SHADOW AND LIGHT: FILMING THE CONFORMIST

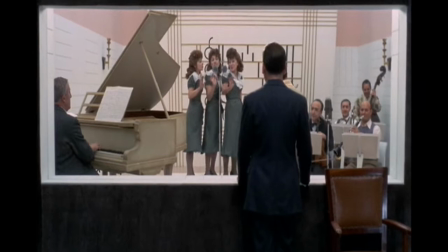My love for the 30s can be seen, I think,
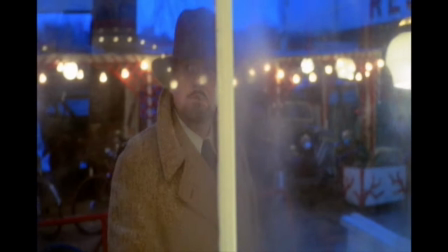in the framing, in the sets, in the costumes of the film. I think there is a real visual love and for me it was a dream to be able to spend time in an atmosphere which was the atmosphere I heard about from my parents were coming from that period
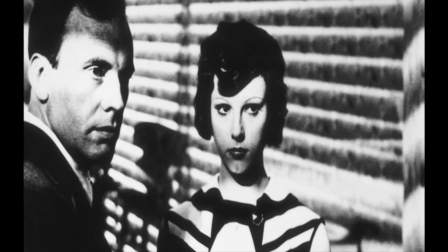and it was in the movies that I loved so with the conformist I had the
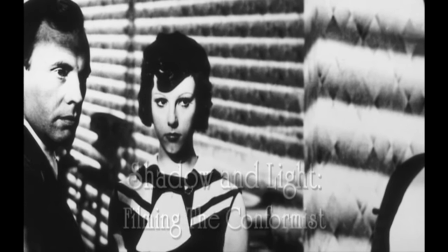occasion to go back to that specific period of cinema
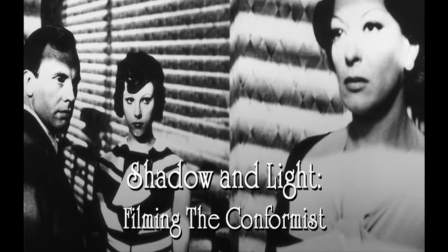So, of course,
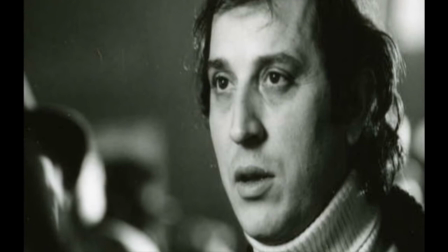the director of photography was Vittorio Storaro, who I shot just a few months earlier, despite the stratagem.
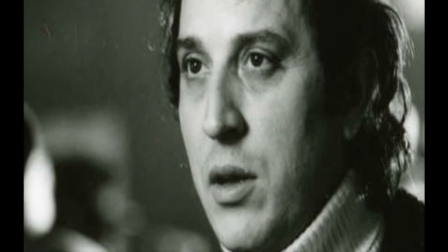Vittorio was the focus puller before the revolution, so I knew him. He was very precocious, I must say that we were both very precocious, he was more or less my age. One of the main points that made the marriage between Bernardo Bertolucci and myself was the way they was used to missing scene. They put together as a director a scene, not necessarily everything in a very conscious way.
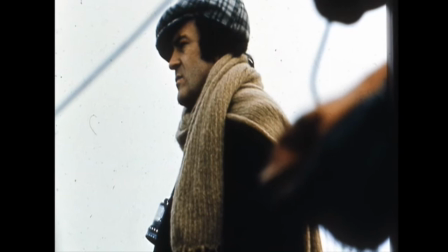For many reasons in his life, he needed to show all his ideas through symbols,
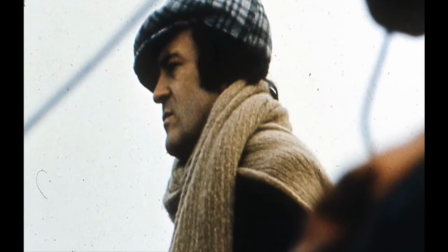like in a dream, like in a very mysterious way. And at the same time, I said, Bernardo, let's create a kind of cage around this character.
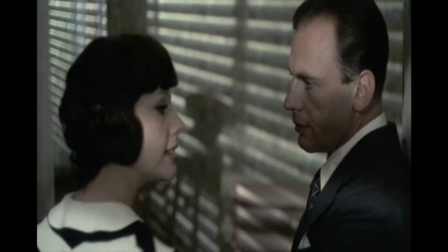Let's use the light in so sharp way that there is no any embrace,
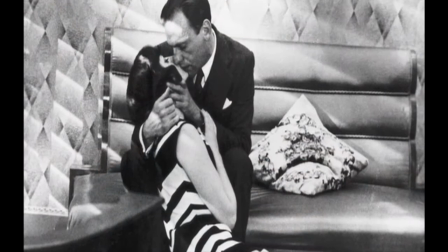no any harmony between light and shadows.
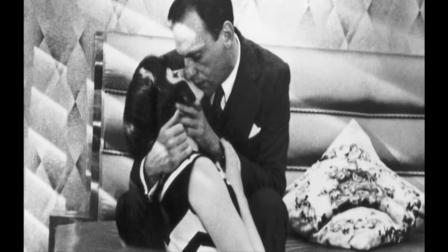But not all of this idea, so we decided to do all the entire part of Rome through this claustrophobic feeling.
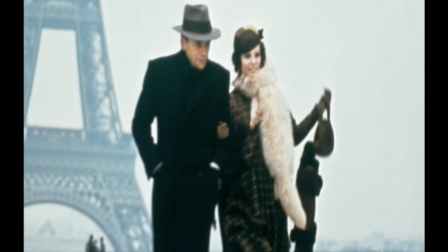And of course we have to have an evolution of this kind of vision. So we said when he moved, we go to France, we have to see the light, start to embrace the shadow, start to not to have this kind of separation, he starts to change too,
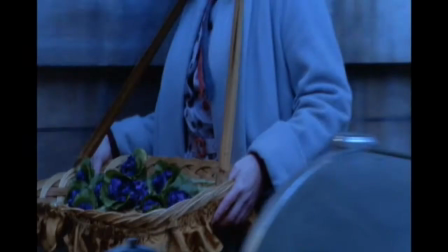the leading character, and we should start to see maybe color.
Violets, monsieur?
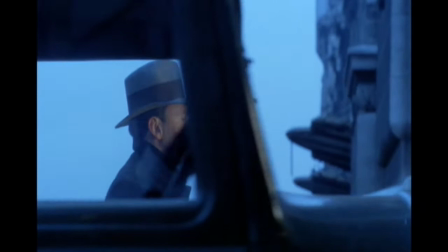Lovely, fresh violets. These are real Parma violets.
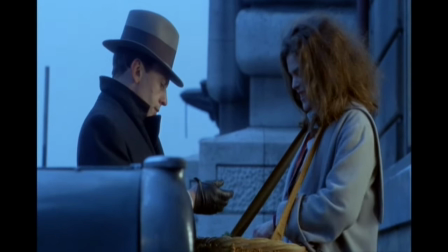They're really from Parma? Absolutely. Let me have them.
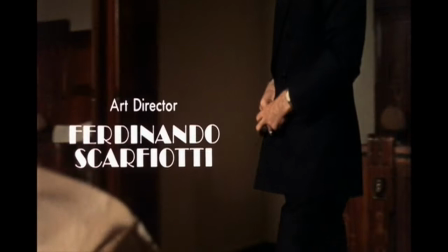I remember that I met this guy called Ferdinando Scafiotti, who had worked with Lucchino Visconti, and was same age as us. I met him and I gave him the book, I gave him the script. He was very inspired. Together thinking about this atmosphere of fascism which was in the
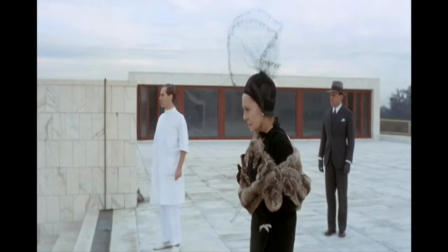Moravia's novel we went to visit EUR which is a area of
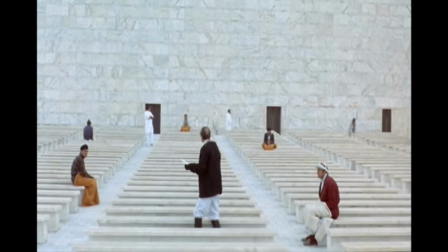Rome built during the war it was a kind of architectural dream of Mussolini. Bernard don't love to shoot in real location not in the studio we did in the studio only one scene the the radio
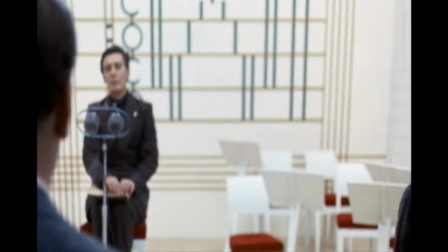station I say because we have to do for Italian law to to at least do few days working in Cinecetta studios.